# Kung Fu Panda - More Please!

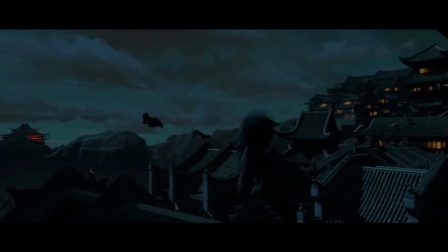(12:34)
This level of craftsmanship shows up on a macro level too, as cascading villages, ornate palaces,
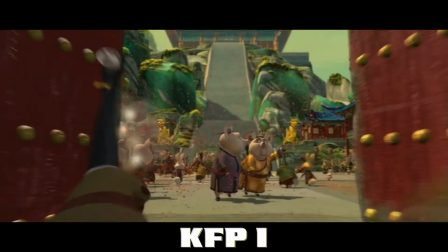(12:41)
and seaside ports steal the show at points and mark a huge upgrade in DreamWorks' background animation when compared to Kung Fu Panda 1.
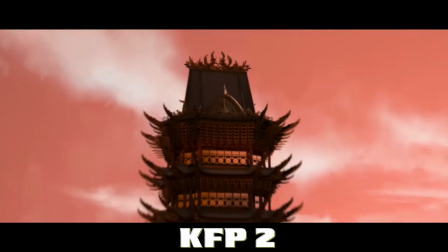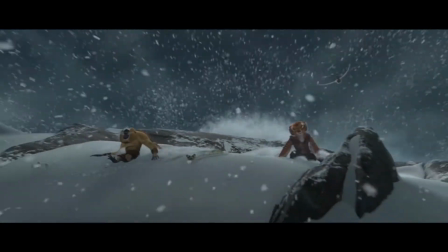(12:53)
The actual movement of the characters is bonkers too.
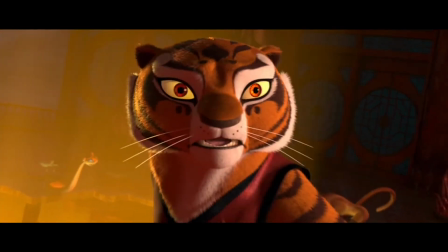(12:57)
Lord Shen, for example, has like 50 bazillion different points of articulation, and you see emotion in every action he takes.
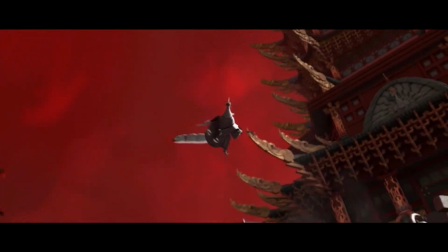(13:05)
It elevates the fight scenes he's in from fun to astounding. Just look at this final confrontation between Po and Shen.
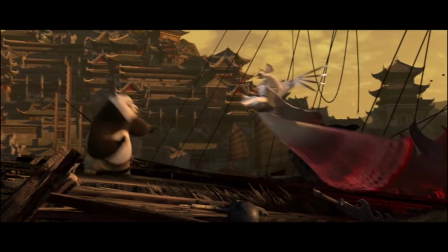(13:12)
It moves so fast you can hardly see it, but we get panda splits and dodges and all kinds of crazy moves in there.
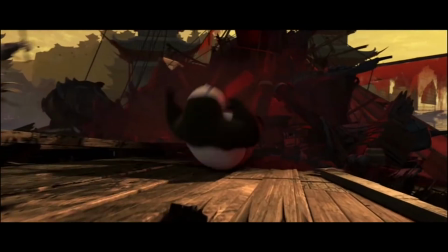(13:19)
You see details like splinters fly and fur react to water and smoke here too,
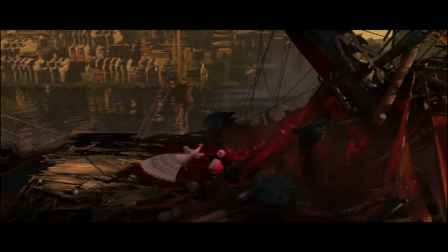(13:23)
and just golly, it's like something on a Crouching Tiger, Hidden Dragon.
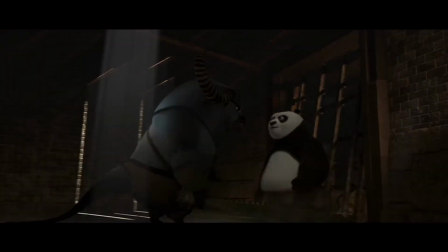(13:28)
Other fights are very Jackie Chan-esque again, incorporating musical instruments, jail cell doors, and actual buildings that makes for some amazing sequences,
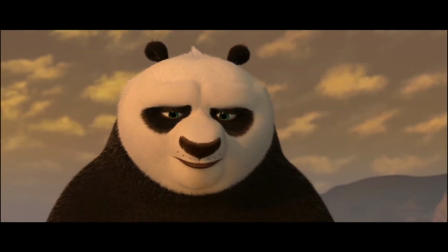(13:37)
but it's nice to kind of break those up with just a very emotional skill against skill fight.
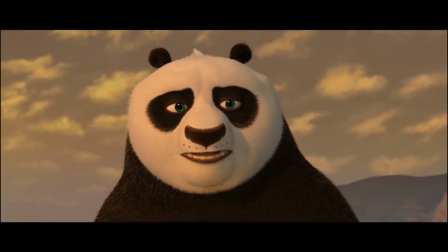(13:42)
I don't know. I'm a fan.
You gotta let go of that stuff from the past, because it just doesn't matter.
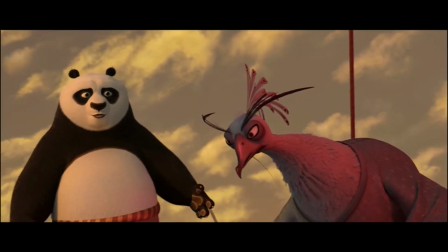(13:49) The only thing that matters is what you choose to be now. You're right.
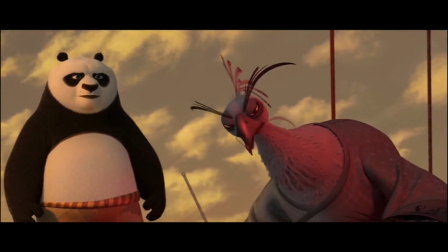(13:56) Then I choose this!
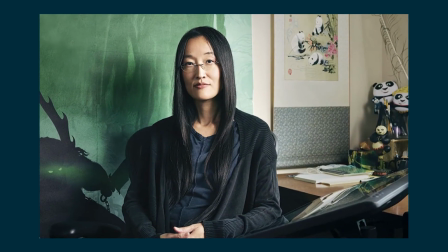(13:58)
Before moving on, I just want to briefly compliment director Jennifer Yu Nelson for incorporating 3 different visual styles in this movie.
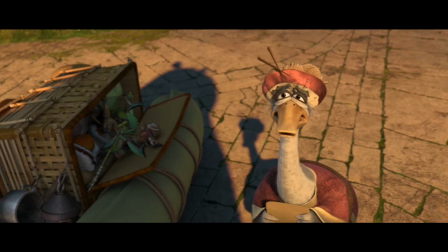(14:05)
There's a sort of mock shadow puppetry in the beginning, and then of course the more modern, like 3D thing that almost the entire movie is in.
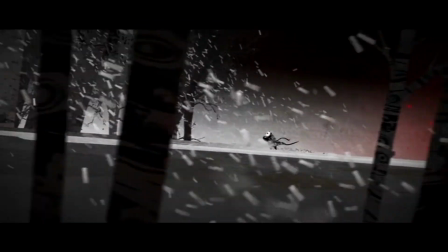(14:13)
But she also commissioned some amazing traditionally drawn flashbacks.
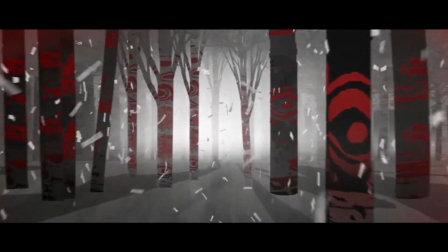(14:17)
They're stunning scenes, and I think they really highlight the beauty of these art forms that aren't as popular anymore.
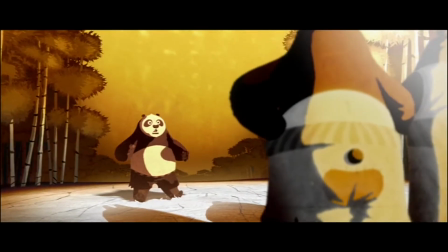(14:25)
One can only hope that the next generation saw this and got inspired.
Honey, what are you doing here?
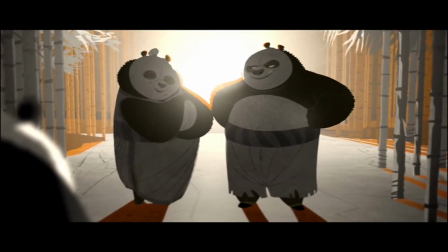(14:31) But I thought we replaced you, dear, with this lovely radish. Radish?
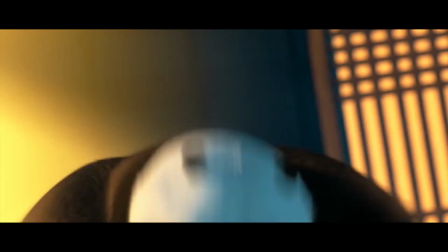(14:37)
So moving on to the last film, Kung Fu Panda 3 is...
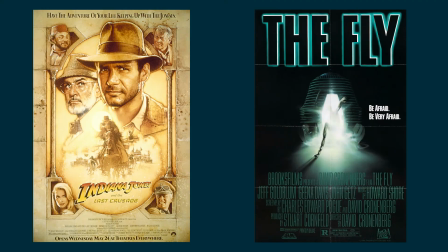(14:44)
well, I almost didn't include it in the video. I really want this show to focus on what makes great sequels and remakes.
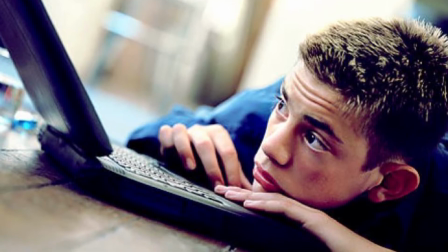(14:49)
There's so much negativity online about film, it's almost disparaging to click on any video about movies these days.
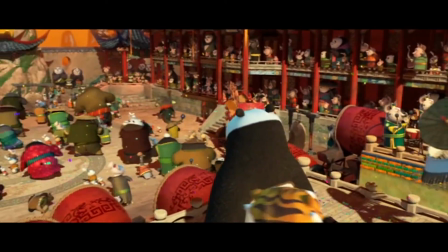(14:56)
But honestly, I don't know what to do with a movie like Kung Fu Panda 3 that is so bad I can't recommend it to people in good conscience,
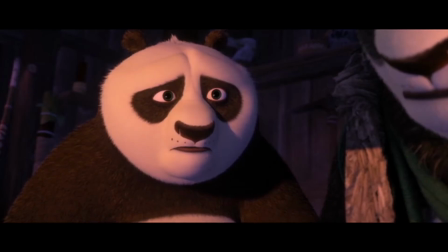(15:03)
but so good that I have to acknowledge the sheer passion that went into it. So I guess what I'm saying here is I'm about to be kind of a bummer in this next section,
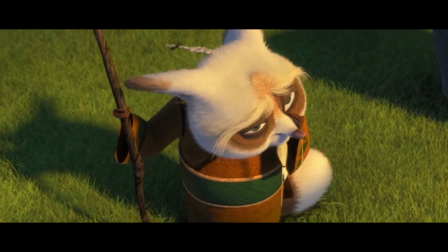(15:12)
and watch Kung Fu Panda 3 and my review of it at your own discretion. This is a bummer,
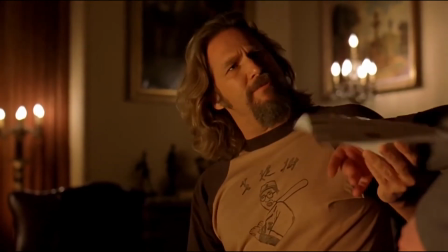(15:17) man. That's It's a bummer.
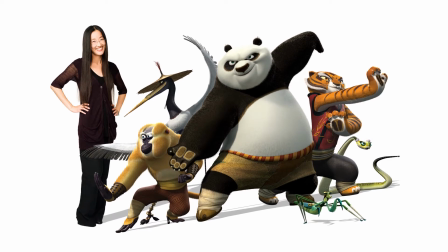(15:22)
Instead of doubling down on the tone of the second, the tone that made Jennifer Hugh Nelson one of the highest-grossing female directors of all time,
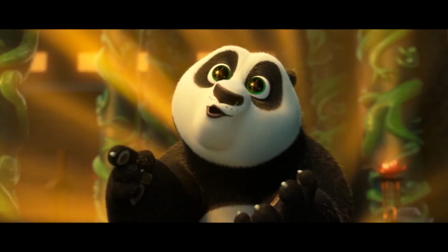(15:29)
the third Kung Fu Panda focuses largely on lighthearted comedy. And it sucked.
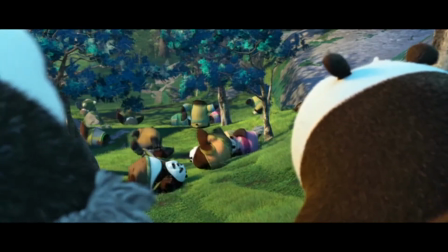(15:34)
I mean, come on! We seriously spend most of the movie going, haha, they're like lazy pandas, right?
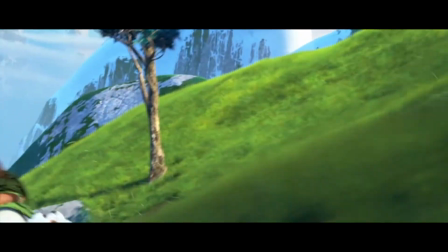(15:40)
Aren't their lazy antics hysterical? And no, they're not. They're not.
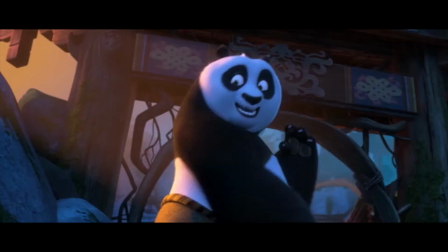(15:45)
The jokes are boring, stupid, pointless, and mostly they're just not funny.
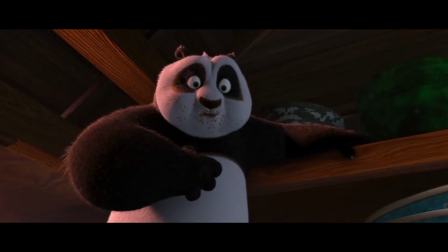(15:49)
The first film was super smart at playing with your expectations, and the second had some really good one-liners, but this movie?
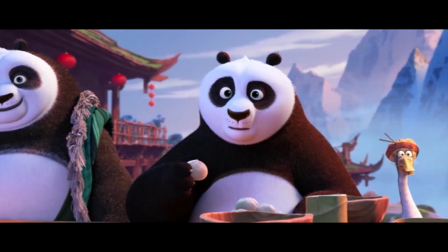(15:56)
Screw that. You get a weirdly sexual ribbon panda voiced by Kate Hudson and the one good pig scene.
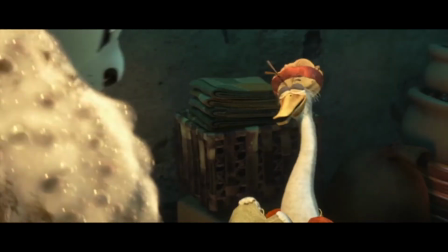(16:02) Oh, what about the Dragon Warrior lookalike contest? Oh, Mrs. Chow always wins that. Skadoosh.
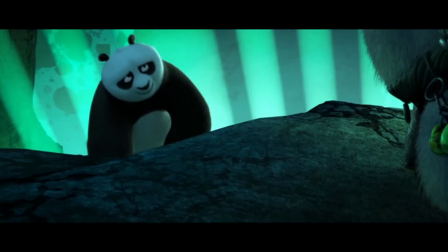(16:07)
It's tragic because I used to tell my friends that these movies were funny, and I just can't anymore.
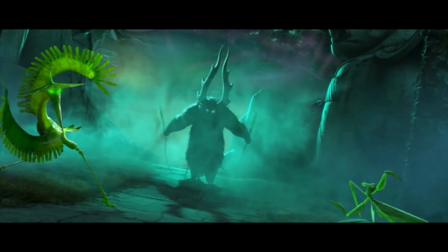(16:13)
The Panda Village and the Kai section are like two different movies.
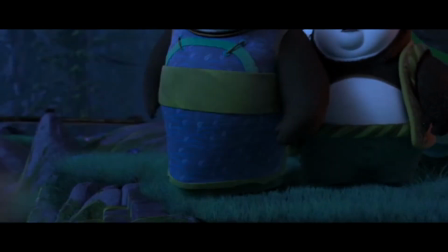(16:18)
There's just so much greatness that gets undercut by bad jokes.
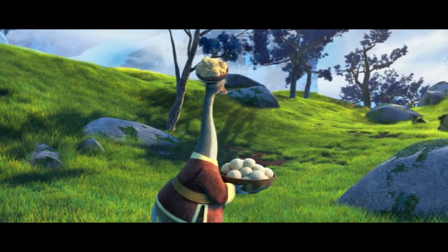(16:21)
It almost seems like an exec didn't realize the second film would be as financially successful as it was,
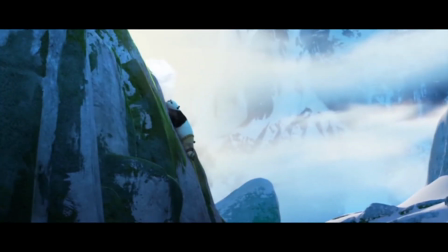(16:27)
and then didn't let anyone do their jobs when the third one came around because they were so scared of losing a cash cow.
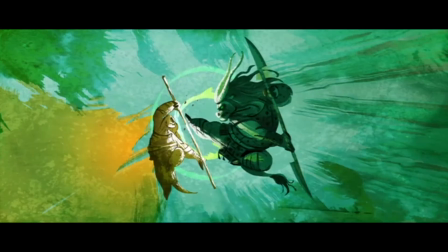(16:33)
You can see the shadows of a great action film in here. J.K.
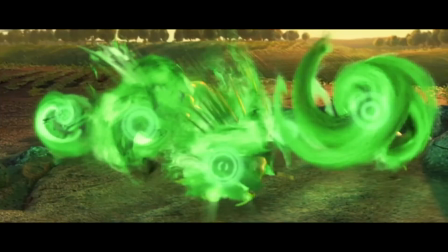(16:38)
Simmons is an amazing villain. The zombies are freaking cool.